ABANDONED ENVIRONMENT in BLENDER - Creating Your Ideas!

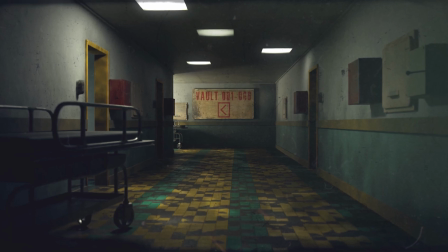Hey guys, Scale-Lot Noodle here.
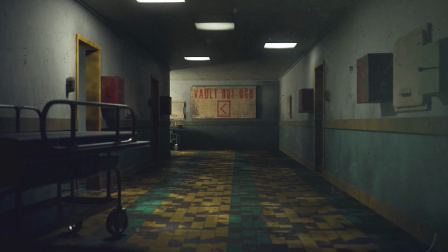So the other week I put out a message asking people what they wanted to see me create in Blender, and I got an awesome comment from a user suggesting seven different ideas.
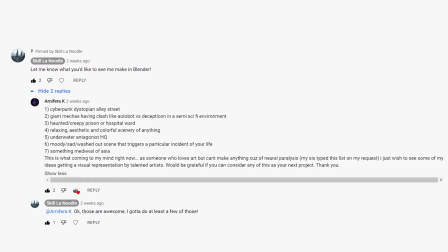So, my next seven videos are going to be those seven ideas. Let's get started.
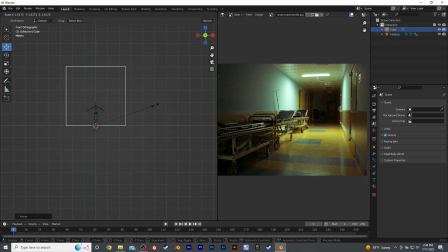I began creating the scene by blocking out the shape of the hallway, extending it forward and creating a corner bend. I continued by adding loop cuts and beveling to create the doorways for the rooms. Adding some more loop cuts horizontally to find the top of the door frames in the midsection where the trim would go, then deleted the planes to form the doorways.
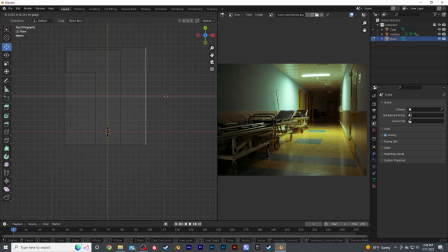Next I created a floor, which I found easier to manage as a separate piece from the walls and added thickness to the doorways.
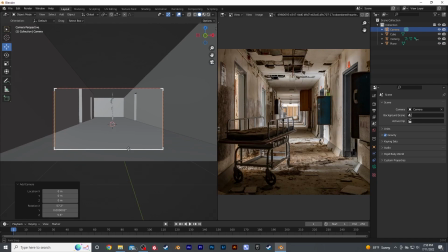After setting up the basic scene, I placed my camera to set up the composition of the final piece. After the basic layout, it was time to start some texturing.
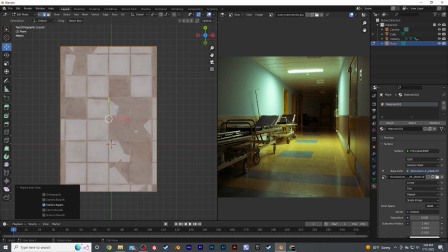I began with the floor, adding a broken tiles texture and scaling it to be smaller.
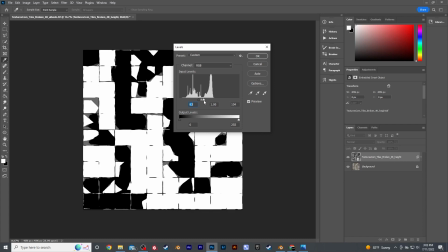In Photoshop, I was able to isolate just the tiles and change their color to match my scene more appropriately.
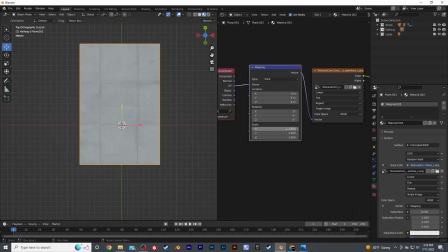Next, I added the ceiling and began lighting this scene. I added the ceiling tiles texture and used loop cuts to isolate some panels to create ceiling lights.
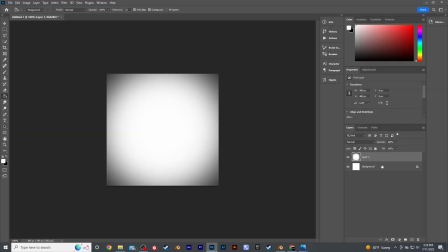I created the texture for the lights in Photoshop as well, adding grunge to the edges and adding a yellow tint to add that age feeling.
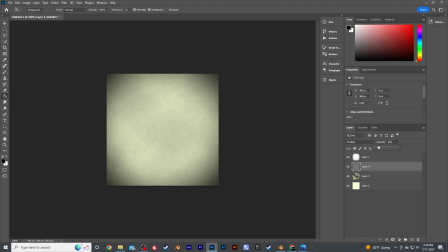I also used the cloud texture and green to help aid in the old worn feeling I was going for. After brightening the center, I was ready to bring the texture back in a blender.
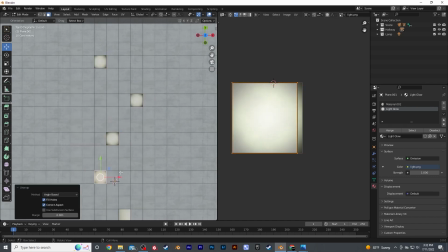I selected the tiles that wanted to be lights and added the light texture. I made sure to correct their UV map so they would be aligned with the edgeway of the texture.
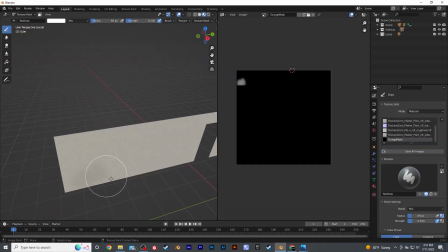After the lights, I moved on to adding more grunge to the walls. When creating an environment that's supposed to feel abandoned, I tend to stay away from clean and uniform textures.
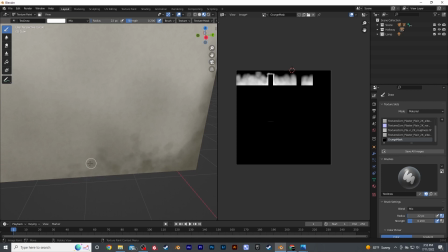I mainly aimed for the edges and had the grunge build up from the floors, as if water slowly dampened the walls and added mold.
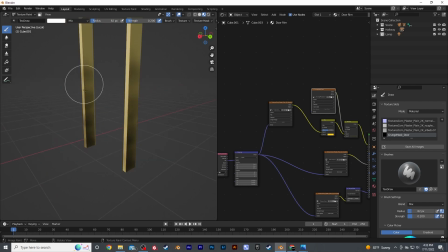I also took this time to add some grunge to the doorways and beveled their edges so they wouldn't look too sharp.
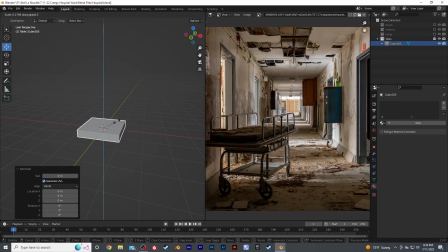Now it was time to start creating assets to populate my scene. I began by modeling a gurney from some reference images I grabbed from the internet.
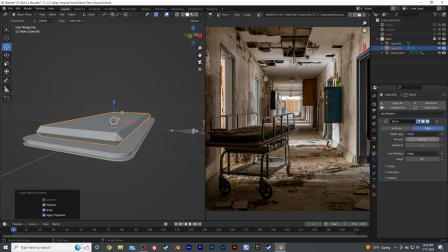For most of the primary shapes, I used mostly the bevel and inset tools, while also using the solidified modifier to add thickness to the trays below the bed.
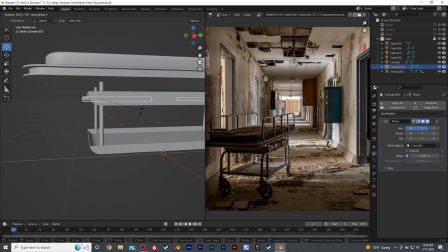I mainly used cylinders and the skin modifier to create the poles that supported the infrastructure of the gurney.
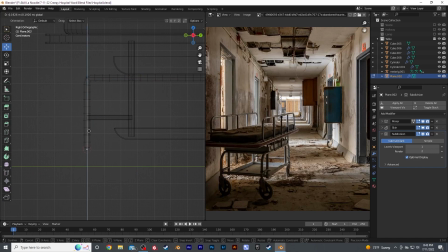I made sure to use the skin modifier whenever I needed to have the poles bend smoothly, and personally, I find this tool to be somewhat faster than curves for when you need a quick result. With some basic poly modeling, I was able to create the wheels. I knew they wouldn't be a super close-up detail, so these didn't take too long.
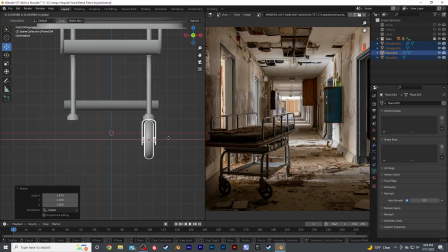I placed the wheels at the bottom of the gurney, giving them some random rotation to add a natural feel to its pose in the scene.
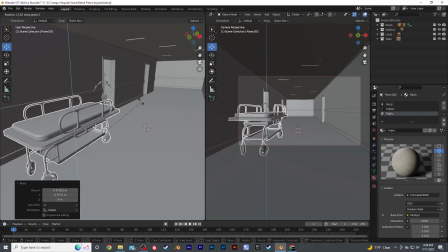I slapped some basic materials on the gurney and placed it in my scene. For the main focal point of the scene, I created a sign texture in Photoshop.
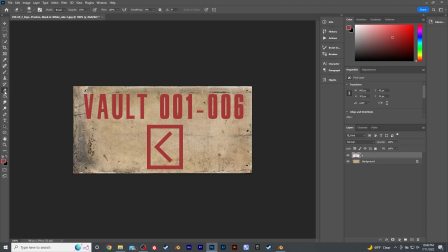I used an old billboard as the base layer, adding some red text signaling to vaults down the hall. I added some grunge to the text and brought the texture back into Blender. I scaled down the sign and added some thickness to it.
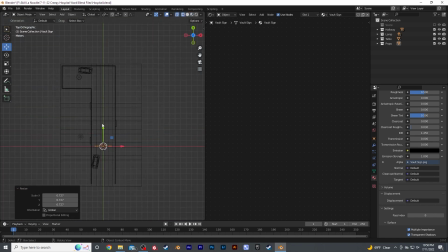I scaled and placed a sign at the back of the wall of the hallway, so it would be more of the center focus of the scene.
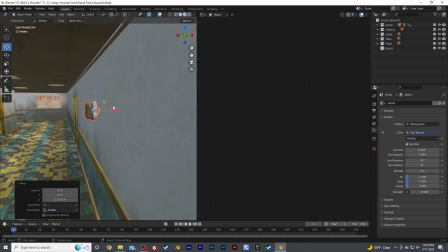To finish off, I placed some assets I grabbed from the Megascans library,
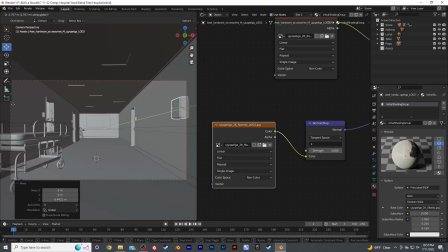and I tried to place these in a logical and straightforward way, not placing things randomly or clumping too many things together in one spot.
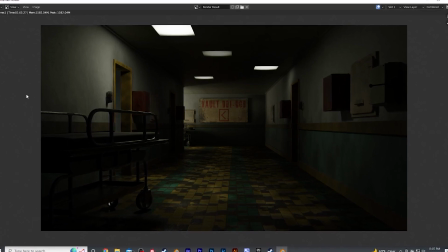After rendering my scene, I moved into Photoshop for some final tweaks and adjustments on color, and I also added some film grain, and I called the piece complete.
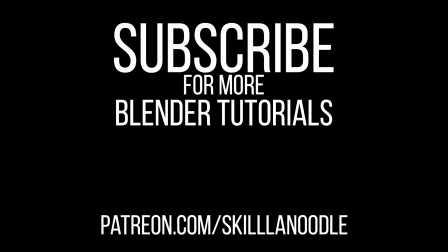So that was day one of the challenge. Leave a comment below if you'd like to see me create some of your ideas in Blender,
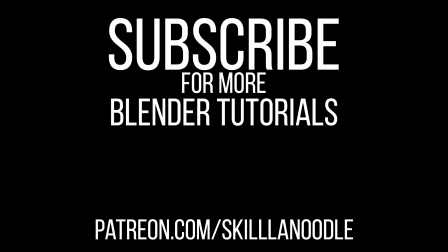and make sure to check out my Patreon where I'll be uploading longer tutorials, Blender scenes, and assets for you to use in your own artwork.
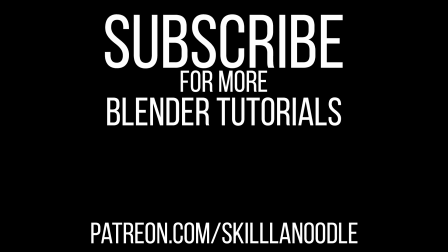Thanks for watching, and I hope to see you next time.